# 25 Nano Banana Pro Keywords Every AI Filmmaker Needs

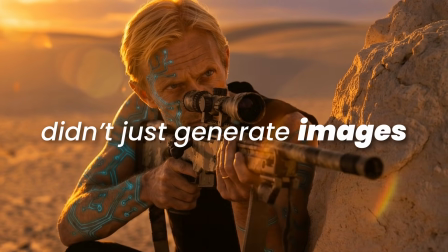Imagine if Nano Banana Pro didn't just generate images, but listens to you like a full film crew taking your direction. Well, thanks to Gemini Pro's reasoning, Nano Banana Pro now listens to every keyword you give it,
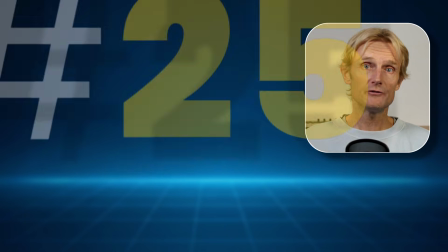giving you ultimate control to master AI storytelling. In this video, I'll show you 25 power keywords across 6 different categories.
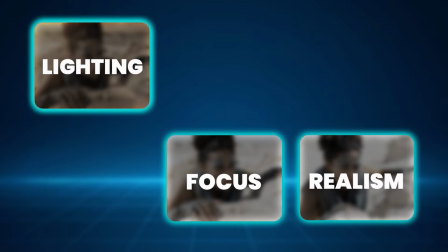We've got focus, lighting, realism, moods, styling, and emotions.
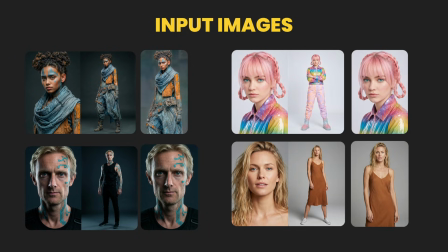I will be using a wide range of characters to show that these keywords work in all sorts of situations.
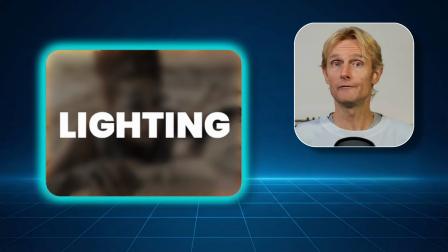Let's start with lighting. This helps you shape how the whole scene feels, guide the viewer's eyes, and add depth to your images. To keep the video moving smoothly, I won't go over the full prompts. I'll just share the power keywords.
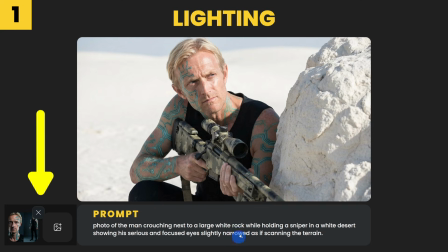So with this prompt without power keywords, we get this image.
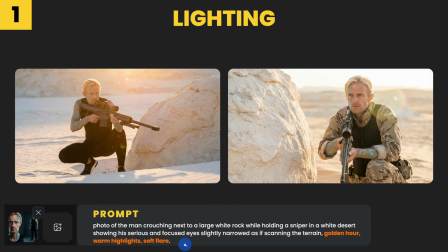Now, if we add golden hour, warm highlights, soft flare, then we get these kind of images.
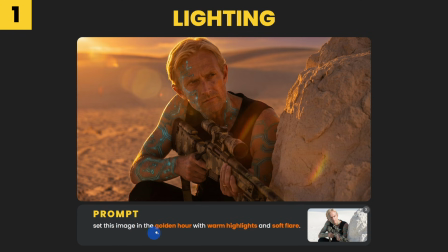And if we use this as the input image and ask it to set the image in the golden hour with warm highlights and soft flare, then we get this kind of image. And I really like the sunset glow on his hair. And also the flares here makes it look really cinematic.
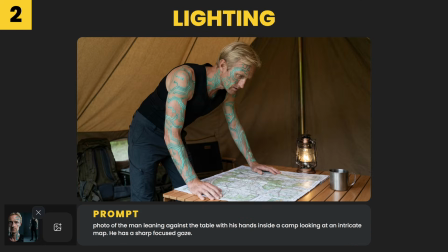For the next lighting style, I'm going to use this image. I'll be using Higgsfield AI for this, where I can use Nano Banana Pro and all the other top AI image and video models. If you want to try it yourself, the link is in the description below. Now, in the image tab with the Nano Banana Pro model selected,
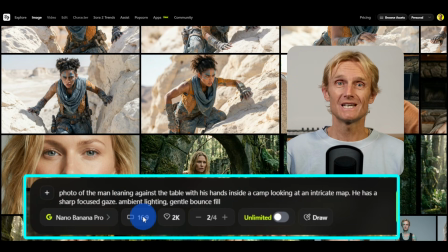I've added my prompt in here and I've set the aspect ratio to 16:9 and it will set the resolution to 4K. Now, they also often have special deals with unlimited generations on different models, so I recommend checking out their pricing plan.
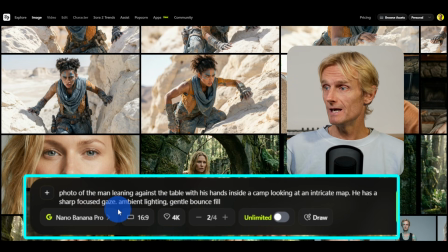Now, you can see I added the words ambient lighting, gentle bounce fill to the prompt. So let's hit generate and see the result.
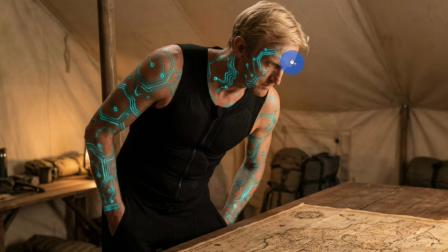And that gives us this result, and I really like it because here you can see the gentle bounce fill, what comes from this light over here.
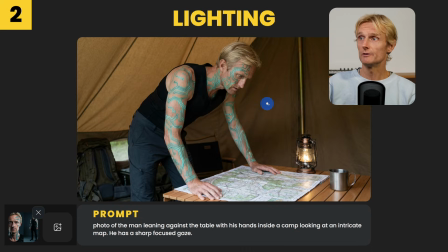And I know if we compare this with this shot looks a bit dull, and I mean, yeah, this looks really cinematic to me.
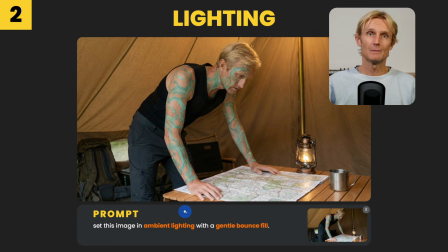And then I used this as the input image and asked for the same lighting style. And as you can clearly see, it really didn't work. And in all my testing using an input image, it worked well about 95% of the time.
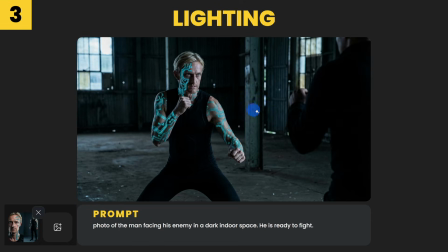But in some cases, it just doesn't. For the next power keyword, I'm going to use this image.
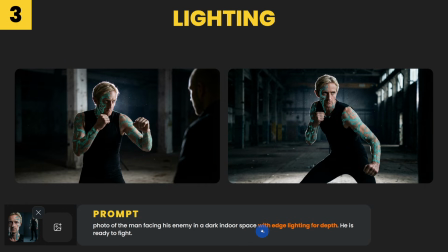And I will be adding the power keyword with edge lighting for depth.
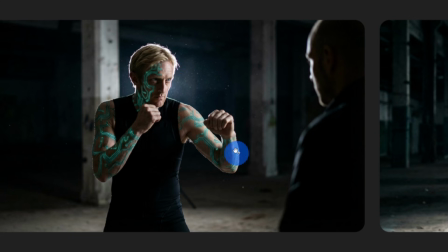And now you clearly can see the nice light on the side here and on the arm as well, and even on the face of the character on this side.
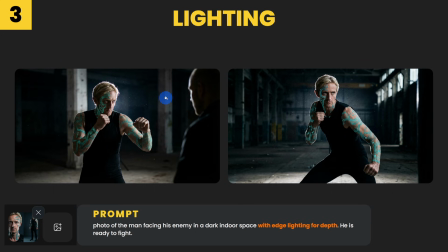And here as well. And now you can also clearly see that these images have a lot of depth, especially if you compare it to this image.
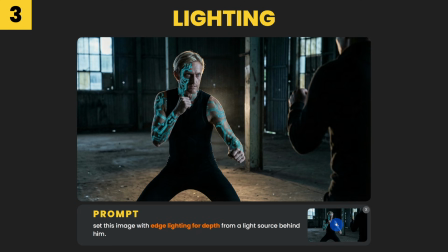Now, I also used this as the input image, and even there it added some extra effect.
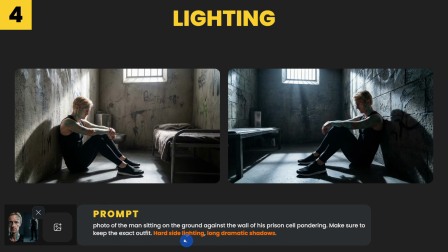Let's move on with this image. And for that I used the power keywords, hard side lighting, long dramatic shadows.
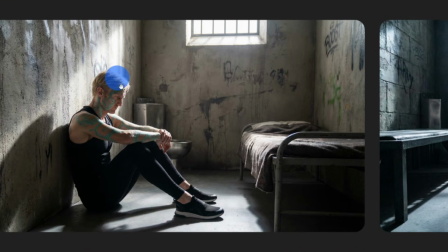And in both images we can clearly see the nice hard side lighting and the dramatic long shadows.
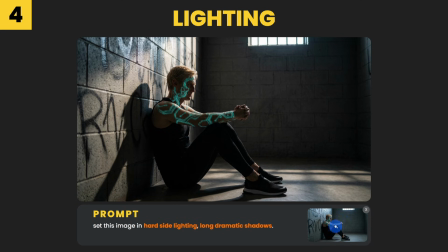I really love these shots. Then when I use this as the input image, we also get a nice result.
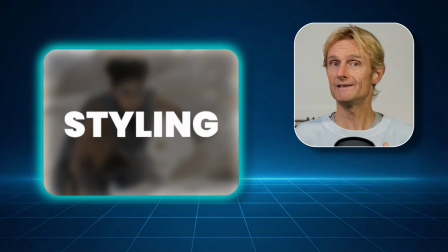Let's move on to styling. This helps you define the visual identity of your scene, from cinematic looks to strong artistic styles, and gives you control over how bold or subtle your image appears. And for that I'm going to use this character as the input image.
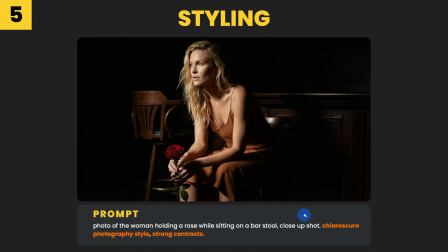Let's start with this image, and I'm going to use the keywords chiaroscuro photography style and strong contrast for this. And now we can clearly see that the whole image is very dark and the lighting is focused on the subject. Now our eyes straight on go to her.
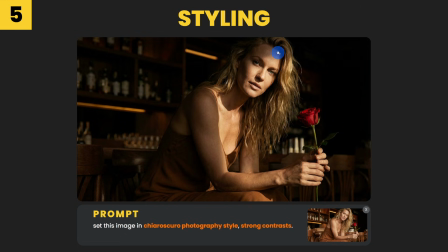And when I use this as the input image, we also see that the image gets a bit darker and also the highlights on the face, but it's not as dramatic as before.
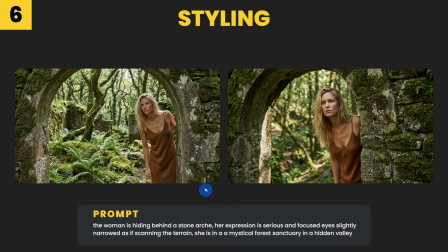So for the next power keyword, we're going to use these images with this prompt. And the only thing I added in front is cinematic film still off. And now look at this. This looks very cinematic. This could go straight into a film. And if we compare it with these two images, then we can clearly see there's no cinematic vibe in there.
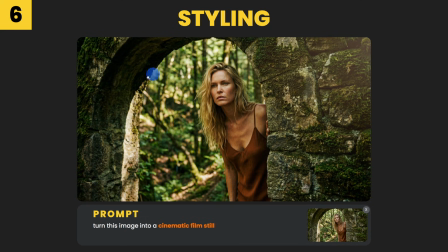And then when I use this as the input image, we can see that the image got more contrast and it looks a bit more cinematic.